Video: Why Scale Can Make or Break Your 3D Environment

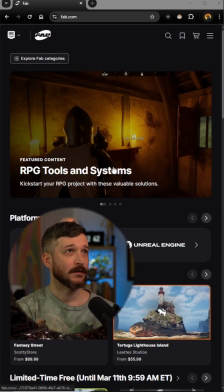To help me sharpen my environment skills and to not go stale, I usually go to fab.com to use their free assets.
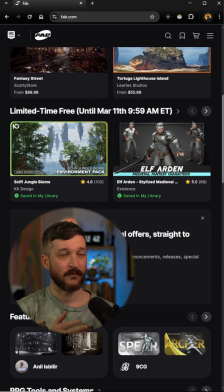They usually have a mixture of environmental stuff and character stuff.
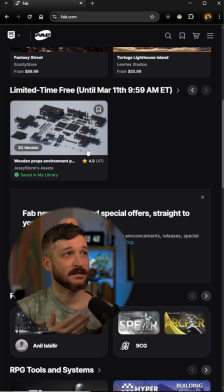Every month or so, they change out the free assets. These assets can be used for film projects, animation, and virtual production.
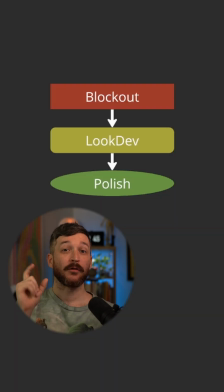But in order for those to work, I go through a few steps to prepare them. I go through these three phases: blockout, look dev, and polish.
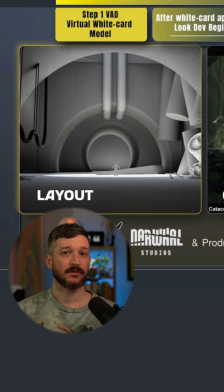Blockout is primarily scale and layout, where things are going, how big they are, along with the general lighting pass, just generally where the lighting is headed. This is where cameras are explored.
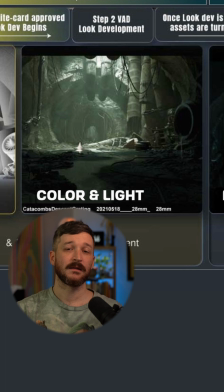Next is look dev, and this is the fun bit. Materials start getting created to imply color and lighting and surface properties. Here's where the lighting is adjusted and finessed, and higher res assets are brought in. Then the cameras are refined so that we can understand where to put our efforts in the polish phase.
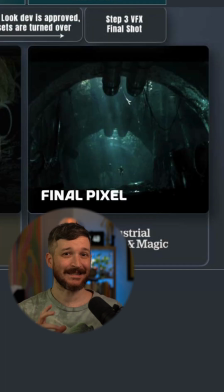Then in the polish phase, we are detailing anything that's in the shots as much as needed. So the first thing being block out.
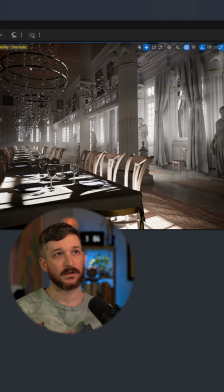The first thing you'll want to do is check the scale. It might look perfectly fine, but right when I drag in a character, so the environment's looking a little large.
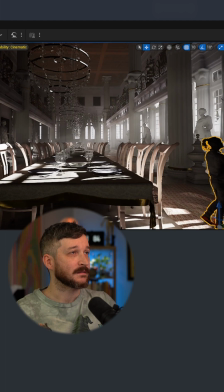This guy is scaled correctly, unless this is some sort of Alice in Wonderland environment, which it definitely could be.
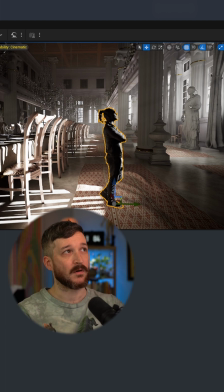But in my case, I want this to be a normal environment. So this entire environment has to be scaled down. Scale is incredibly important, even in stylized environments. It can make us, the audience, feel uneasy if things are a little out of whack, unless it's done intentionally for that unease feeling.
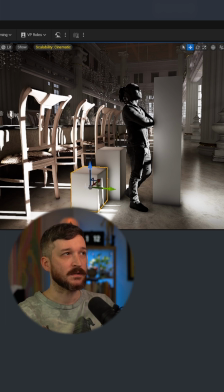For a quick comparison, I just brought in some cubes and scaled them based on those measurements. So this cube is about the chair seat height.
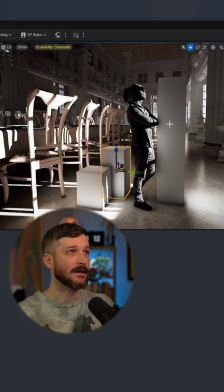This cube is about the table height. And this cube is showing the 6 foot measurement. So he's a little shorter than 6 feet, but this is good reference for when I'm scaling this thing down and getting it in the ballpark.
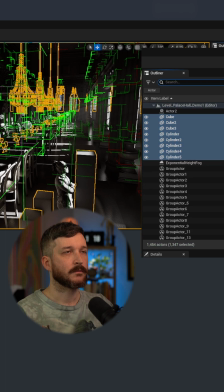I'm gonna grab all the static meshes, convert those to movable, throw that into the actor,
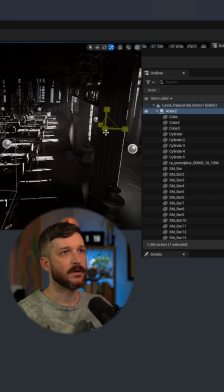move the pivot so that it's more in the middle.
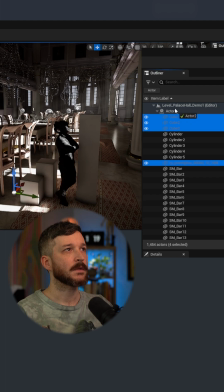I'm gonna move these actors over, closer to the middle, and I'll select the actor, everything underneath it, and just scale everything down.
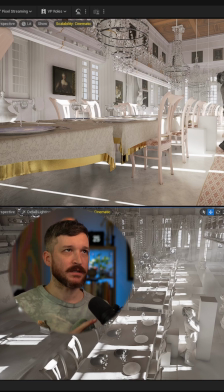It's close enough. And usually I'll go in, if there's a post-process volume already set up, I'll delete that and start from scratch. Now I want to go through and delete all the lights, the skylight, the directional light, any lights that are in there, or group them and hide them.
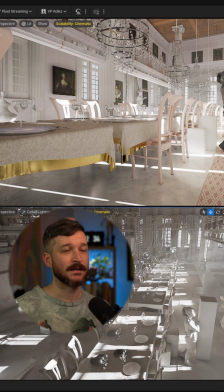So I'm going to bring back lights one by one, starting with the skylight, so I can manipulate each one and make sure that I'm controlling the values.
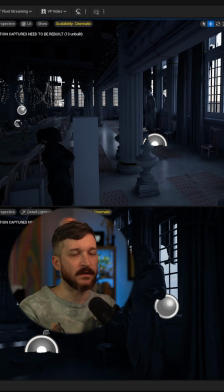Now I'm getting more of that natural feel. Where the previous version had less skylight, this has a bit more of a natural feel. I like to kind of live by physical lighting limitations. So if I wanted this room to be darker,
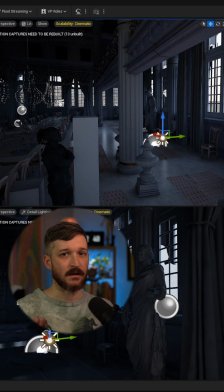I would either wait till later in the day or rotate the sun and manipulate it so that it was lower in the sky and a darker sky.
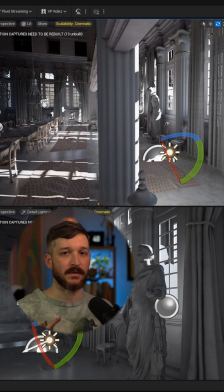Or I would start flagging off windows with big pieces of whatever to make the room darker,
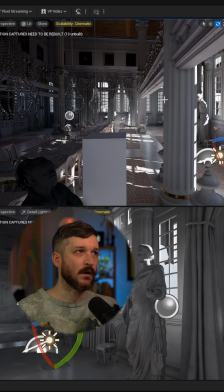and then I would bring in movie lights. And the reason for that is that I want to be able to feel like it's a real set.
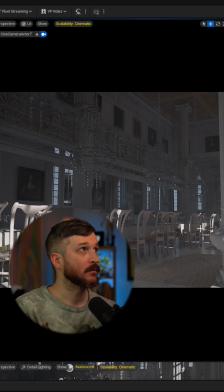For cameras, I'm just placing a few here and there just to get the sense of the place. Some close-ups of the statues, some wide angles.
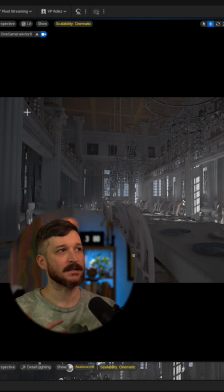Since I probably won't have characters in here, I'll likely just use this as an ArcViz exercise, the room being the character.
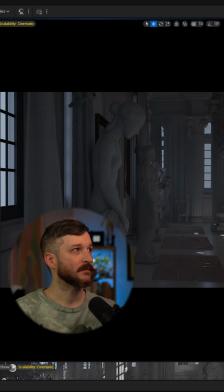So a couple wide shots and a couple of specific detail shots, plates, candlesticks.
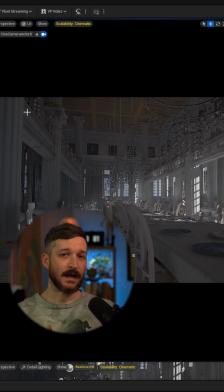So now the block out is pretty close to done. Next we'll be going into look development, which is updating materials, updating the lighting, updating the assets so that they're a little more high res, and mostly focused on finessing the cameras so that I can light towards the cameras and really finesse the assets.